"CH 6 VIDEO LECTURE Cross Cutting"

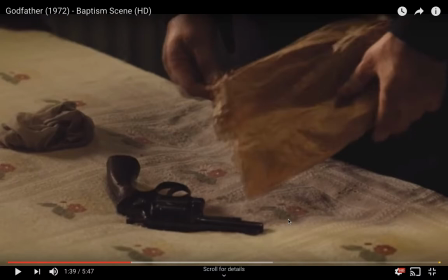12:24 Again, the beginning of life, the end of life, the beginning of life, the end of life.
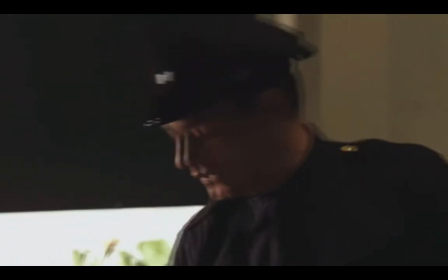12:29 Credes in Spiritu Sanctum, Sanctum Ecclesiam Catholicam, Sanctorum Communionum Remissionem Peccatorum,
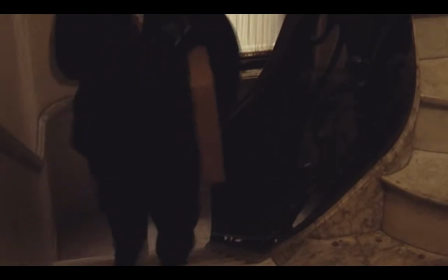12:35 Carnis Resurrectionem et Vitam Aeternam, crede.
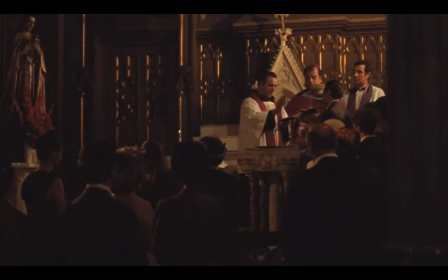12:40 Exorcisse mundi spiritus in nomine Patris, et Filii, et Spiritus Sancti.
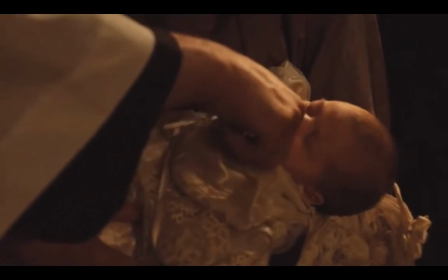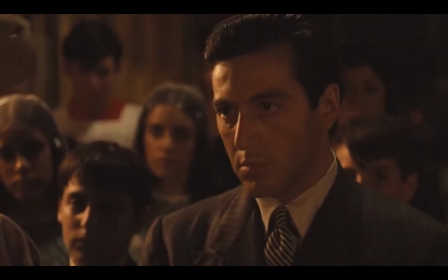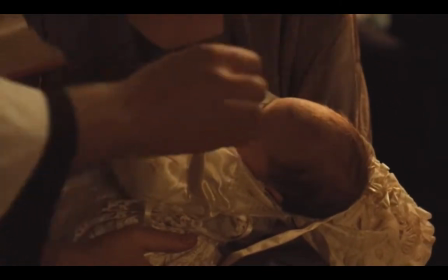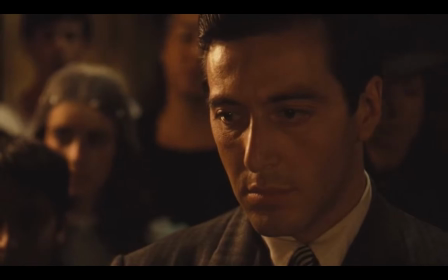13:03 Michael, do you believe in God, the Father Almighty, creator of heaven and earth? I do.
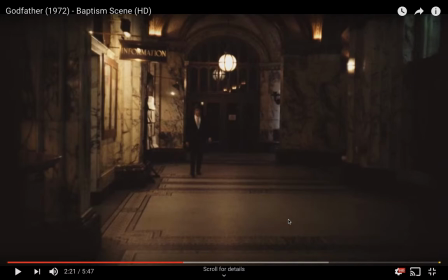13:09 Do you believe?
Okay, so now there are going to be these series of questions for Michael, you know, does he believe in God? Does he renounce Satan? Okay, he's going to answer, I do, to each of these questions, but look at what the reality is. So this is the function of the parallel editing now.
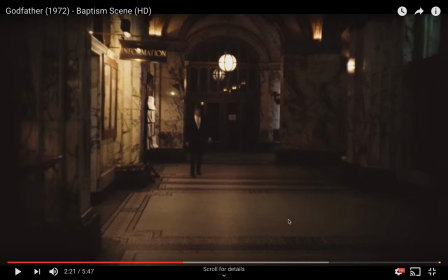13:27 It's to introduce this chilling and spiritual irony that here he is in the church, claiming that, I don't know, he believes in God and he renounces Satan, right? But the reality
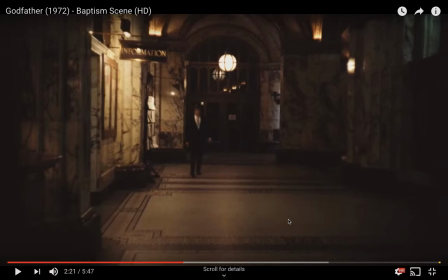13:42 of his beliefs or the reality of his actions are revealed in the parallel edit of that actually he's joining Satan. I mean, I'm sorry to be using, you know, this kind of religious language here, but actually what we're going to see is it's the opposite.
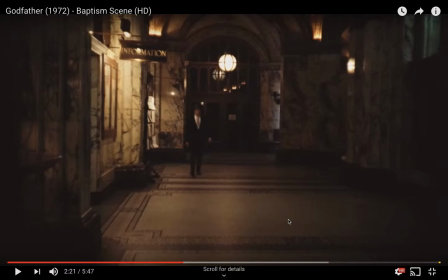13:58 It's not that he's renouncing Satan. He's joining Satan by committing these baptismal murders, right?
I believe in Jesus Christ, his only son, our Lord. I do. Do you believe in the Holy Ghost, the Holy Catholic Church?
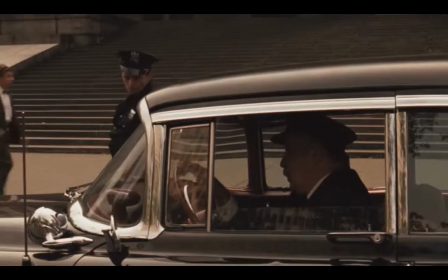14:13 I do.
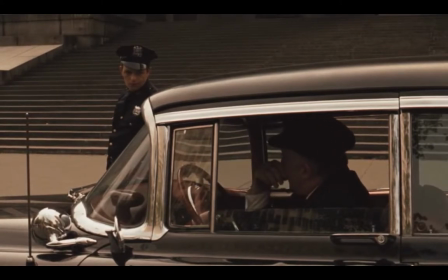14:15 Pater nostri qui es in celis, sanctificetur nomen tuum, adveniat regnum tuum, fiat voluntas tua sicut in cielo et in terra.
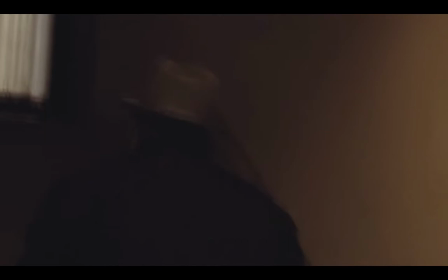14:23 Panem nostrum quotidianum da nobis hodie, et dimitte nobis debita nostra, sicut nos dimittimus debitoribus nostris.
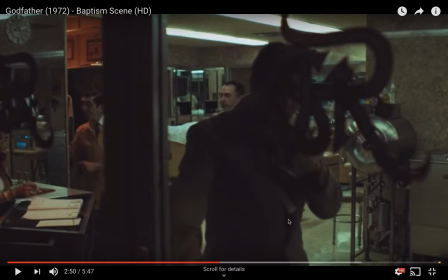14:35 Okay, so now we have a kind of relationship between some of these shots as well, right? We could kind of say it's almost like a rhythmic shot, except it's not exactly about the length of the shot, but the activity, okay? That these are rhythmic relations, that suddenly things are happening.
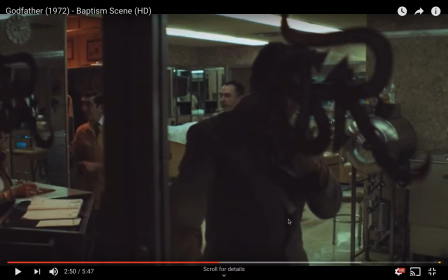14:53 The music, the sound of the music is rising, and we had all these shots of people moving. That in itself is another design principle, right? That the content of the shot, in this case, the movement of the shot, matches with the movement in the following shot.
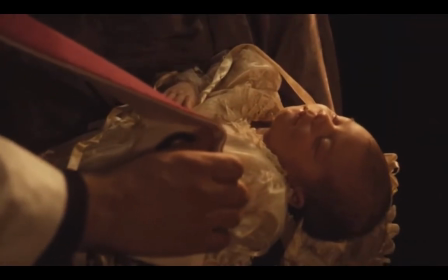15:12 Michael, ingredere in templum Dei, urabias patem cum Christo in vitam aeternam.
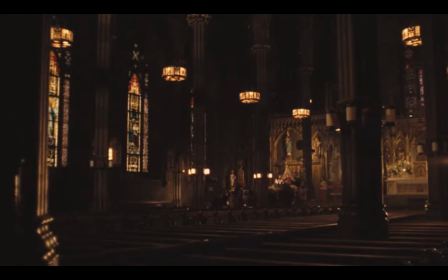15:19 Amen. Credo in Deo Pato, omnipotente, creatorum celi et terra, et in Iesum Christum filius unigenitum Dominum nostrum,
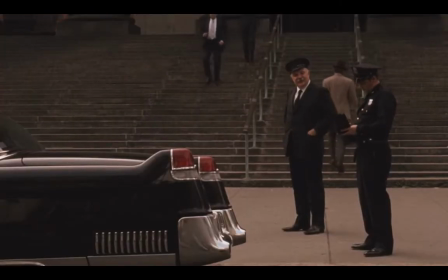15:28 in conceptus est de Spiritus Sanctum, natus ex Maria Virgen, passus sub Iordanem filiatus.
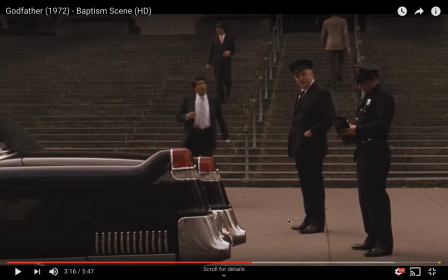15:36 I think the baby suddenly is crying. It's like this chilling foreshadowing.
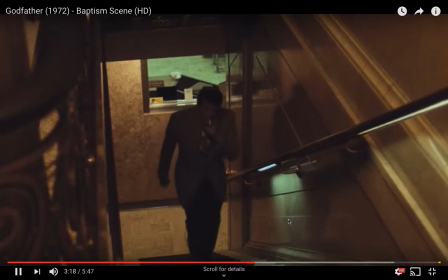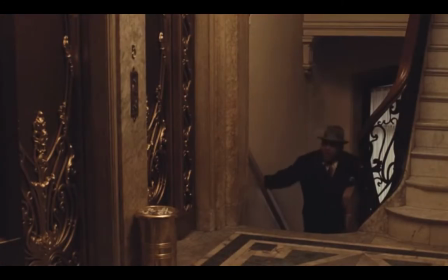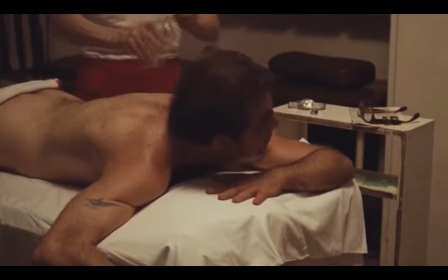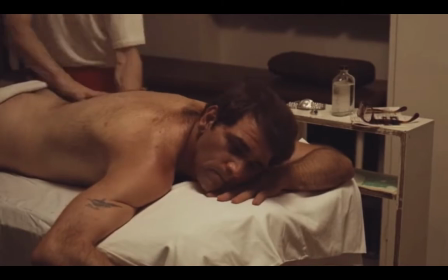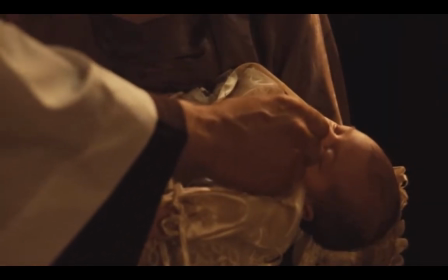16:01 Michael Francis, reaching. Do you renounce Satan?
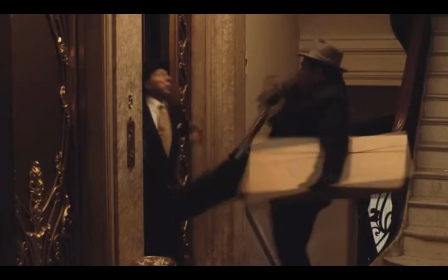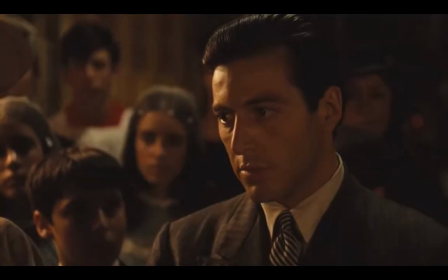16:11 I do renounce him.
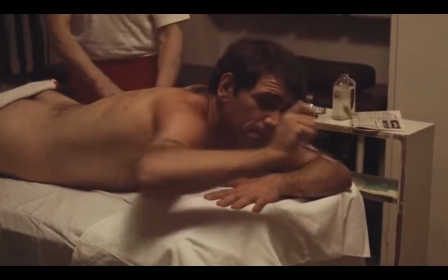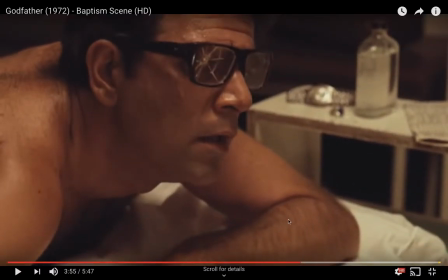16:21 Michael, do you renounce Satan?
Bang, bang, bang, right? Gunshots. Then Michael says, I do, followed by bang, bang, bang, more gunshots, okay?